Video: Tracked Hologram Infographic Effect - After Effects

So that's starting to look really awesome, but the problem is this isn't really interacting with the space that much. If there were actual lights in the scene, then they'd be interacting with the scene itself. So I'm just going to copy that.
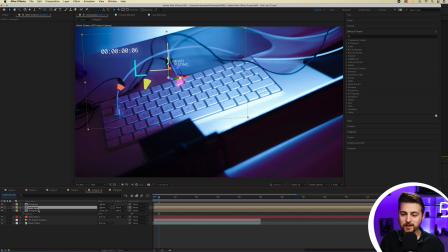8:27 I'm going to drag that layer underneath. Then I'm just going to go into position, scale, and rotation, and I'm just going to rotate this down so that it lies flat on the table. There you go. So I just adjust the rotation. So you want to try and get this onto the table as much as possible.
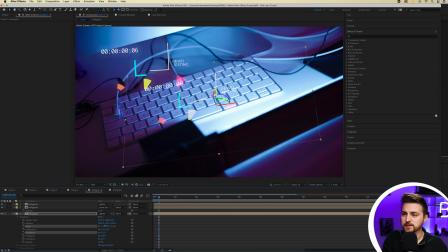8:46 There you go. That looks about right. And we'll just increase the scale. And then of course that would be reflected. So we'll just pull this rotation back around like this. And there you go. That feels like it's now part of the scene a bit more. So now you can just go ahead and add your blur onto this layer if you wanted to.
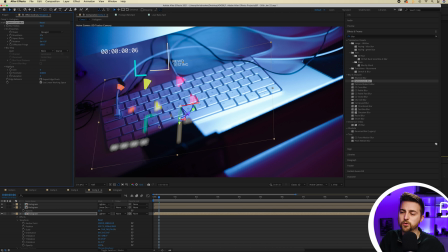9:06 You could just blur that out a little bit. So you can see we're getting this cool reflection. Alternatively though, you could actually add this up here. You could increase the scale and this makes it feel like you're getting this reflection type effect.
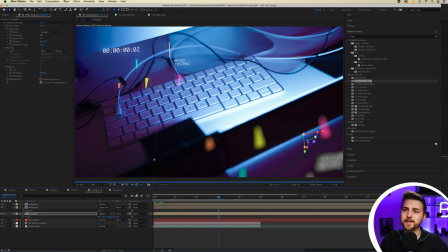9:21 And that looks quite cool to be fair. Also, if you feel like you're losing data, then you can always add in a black solid, track that to the scene.
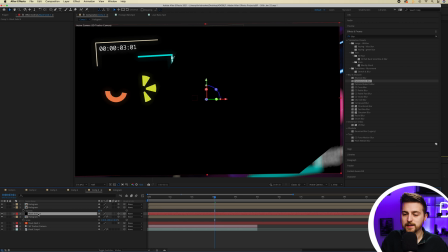9:28 So convert that to a 3D shape. And then you can just go ahead and adjust the scale,
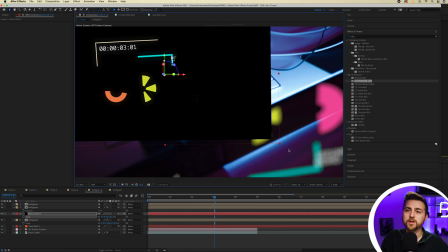9:35 the position and the rotation if you wanted to, or you could just expand it, draw a mask around your hologram animation.
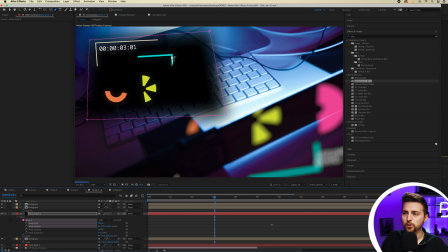9:44 And then inside the masks, you can just increase the mask feather all the way up to a high number somewhere around here and just pull the opacity down a touch.
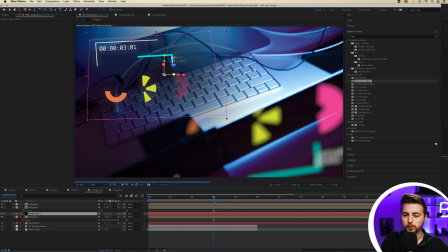9:53 And that just helps to bring that to life a bit. Although it's important that that's on the bottom underneath those hologram layers. Now, if you wanted to take this a step further, you could add in a Venetian blinds effect onto this.
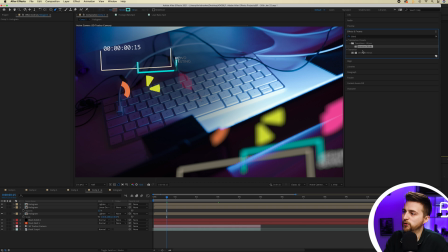10:06 So if we go into effects and presets and search for blinds, if you drop transition Venetian blinds onto the top hologram layer,
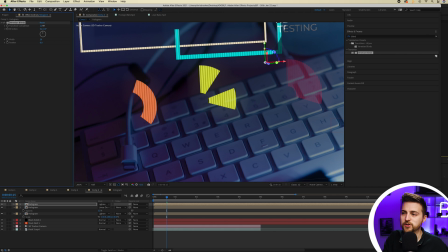10:12 if we zoom in on this layer and we increase the transition completion, you can see we're getting this line effect on our animation. Now you can pull this all the way up and make this really intense, or you can have it quite small.
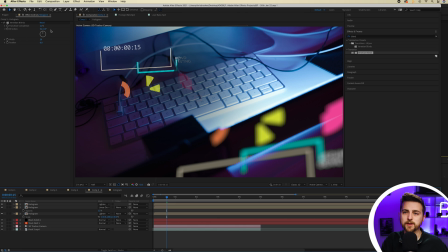10:25 But generally, I just like having that because it just adds a little bit more texture. Of course, if you wanted to change the direction, then that's completely up to you. And you can also change the width to make this a really fine pattern somewhere around here. And I think that looks about right. So to sum up what we've done so far, we've tracked the footage. We've created a hologram infographic inside its own separate pre-composition. Then we've added that into this sequence. We've copied a version up in the foreground to create depth. And then we've added the Venetian blinds effect just to add that texture to the hologram infographic.
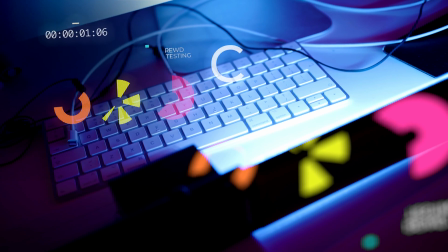10:59 But when you render this out and you play this back, you'll notice it's perfectly tracked into the scene and it looks really awesome.
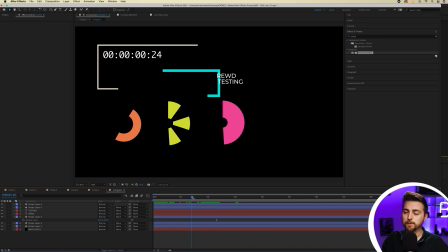11:05 Of course, you can do whatever you want inside this hologram pre-composition and it will instantly change back into this composition. So if I just put C really large on the right of this pre-comp,
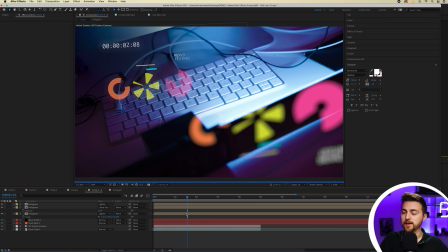11:18 because it's done in its own composition, if I go into comp 5, then once this renders, there you go, that now adds in.
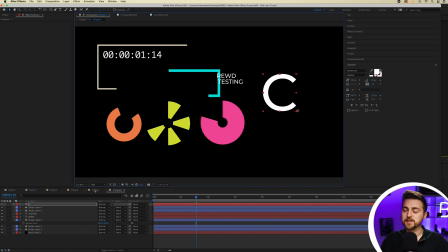11:26 So if you wanted to, you could just get this tracked into the scene, see how it looks, and then once you're happy with it, you go into this and make your adjustments and make that look factually accurate. But there you go, that is how I would create this holographic infographic effect inside of Adobe After Effects. So it's tracked into the scene, it's got a really nice glow, and it looks great. Thank you ever so much for watching this video. I really do appreciate your support, and hopefully I will see you on the next video. See you there.